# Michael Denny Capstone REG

My name's Michael Denny. I'm an aspiring filmmaker and videographer.
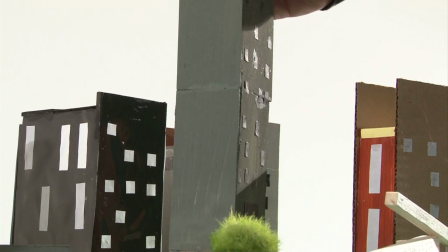(0:09)
The reason I'm putting together this video is so I can showcase some of the techniques and special effects that have captivated me for so many years. These special effects were pioneered from some of the greatest minds in the industry.
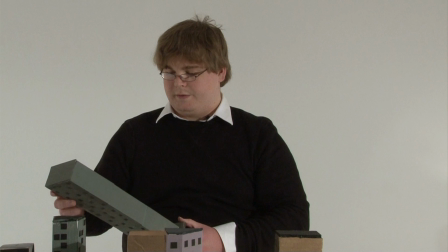(0:28)
Building models. Definitely not an easy or quick process, but definitely an effective one that can greatly enhance the feel of any video.
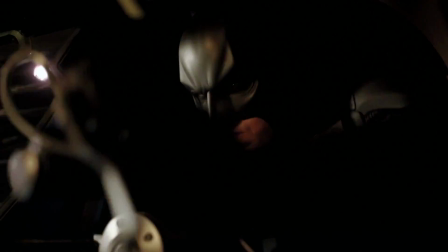(0:37)
Models have been used in movies for a very long time to convey depth, size perspective, and in many cases, sheer terror.
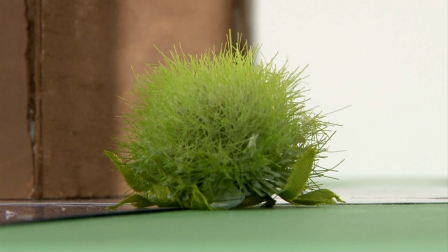(0:44)
The clever use of models and miniatures has been a staple in many big-budget Hollywood movies,
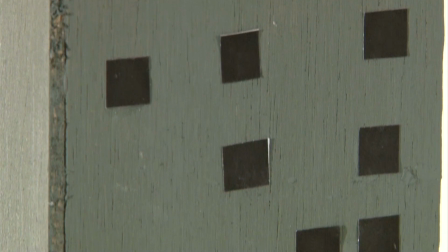(0:50)
but really anyone with the patience and time can create relatively believable models. These models can be made even more dynamic when combined with techniques like forced perspective.
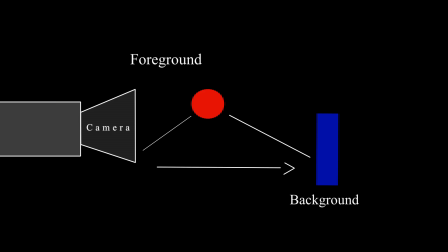(1:00)
Basically, forced perspective is when objects or people are strategically placed closer to the camera while other objects are kept at a distance.
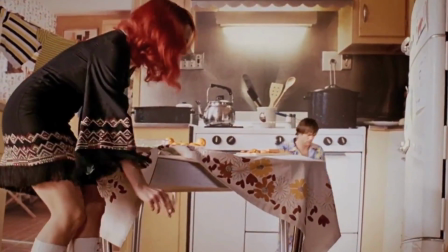(1:07)
With clever framing, a camera operator can deceive the audience into believing someone is taller or shorter than they appear,
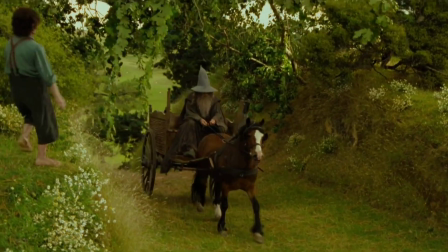(1:14)
just like Peter Jackson did in the Lord of the Rings series.
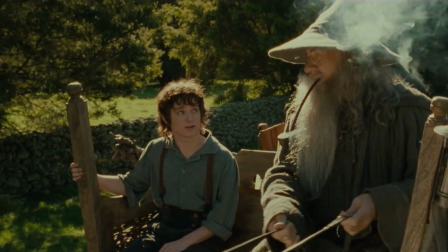(1:17)
Through the film, Peter Jackson used forced perspective along with specially designed sets to make Frodo and the rest of the Hobbit cast seem much smaller than the other characters in the film. So models are cool and all, but without an interesting way of interacting with them, they're basically just a mass of balsa and glue.
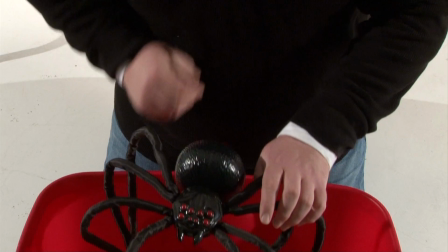(1:33)
So I brought along the perfect subject for my forced perspective example, a giant spider.
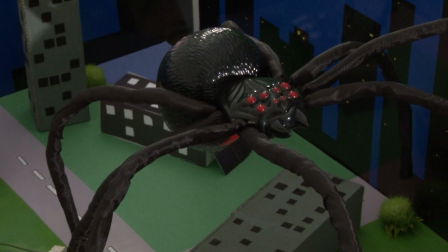(1:43)
With a good model and some trick photography, a harmless puppet, action figure, or insect can be transformed into a behemoth of gargantuan proportions. Add some intriguing lighting, some edgy sound effects, and what you'll have is the makings of a great monster movie or science fiction flick.
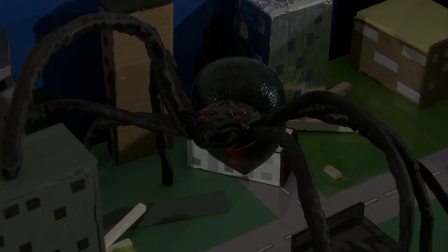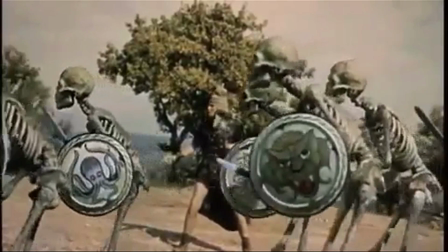(2:10)
Jason and the Argonauts is considered to be one of the best examples of stop-motion in film.
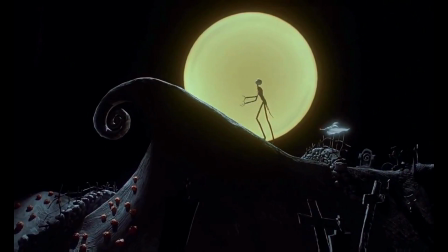(2:15)
This film, along with many other classic stop-motion sequences in film and TV, inspired me to create my own stop-motion sequence.
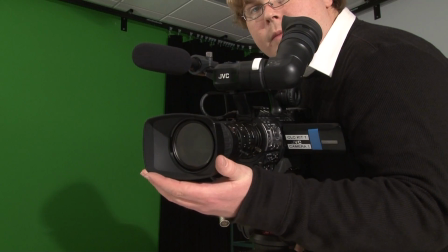(2:23)
During the filming of the initial chapter of this movie, I decided to record myself constructing the mini-city in a stop-motion fashion. During this project, I experienced the difficulty and the tenuous process of actually animating objects on screen.
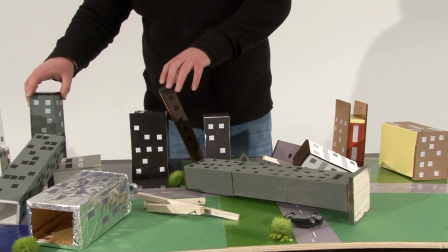(2:36)
This short tidbit of stop-motion animation gives me a new respect for people like Harryhausen, the man that created the special effects in Jason and the Argonauts. Building the city was fun, but as a viewer, I don't think you get the full effect of stop-motion animation unless you see actual characters or figures moving in frame. That's why for this example of stop-motion animation, I'm going to use one of my favorite movie monsters, Godzilla.
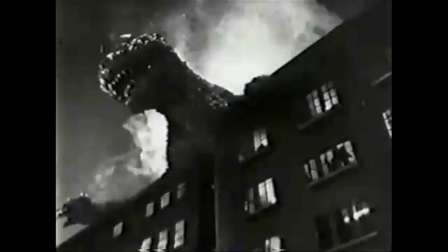(3:00)
Honestly, what better way to showcase stop-motion in my mock city than using the king of monsters, Godzilla?
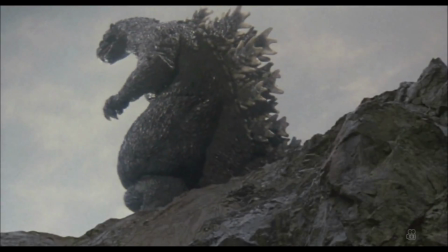(3:06)
Just like in his many movies, I will show the giant monster wreaking havoc in the miniature city with only the technique of stop-motion animation fueling the destruction. Stop-motion animation is really the most grueling effect I'm going to demonstrate. Basically,
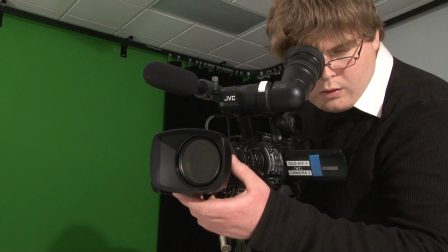(3:19)
stop-motion is just taking a series of photographs of an object and moving that object just a little bit each frame to facilitate movement.
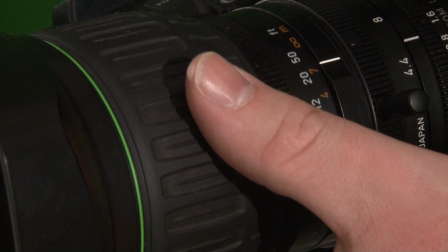(3:26)
This creates a really organic, cool look that wouldn't otherwise be possible with just regular photographs or video. The process culminates into a unique effect that can enhance a video from both an artistic and visual standpoint.
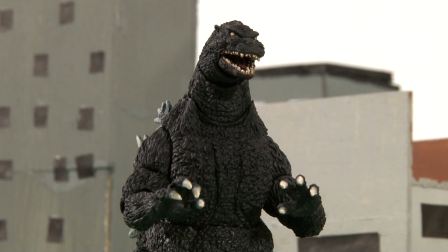(3:39)
Now let's see how it turned out.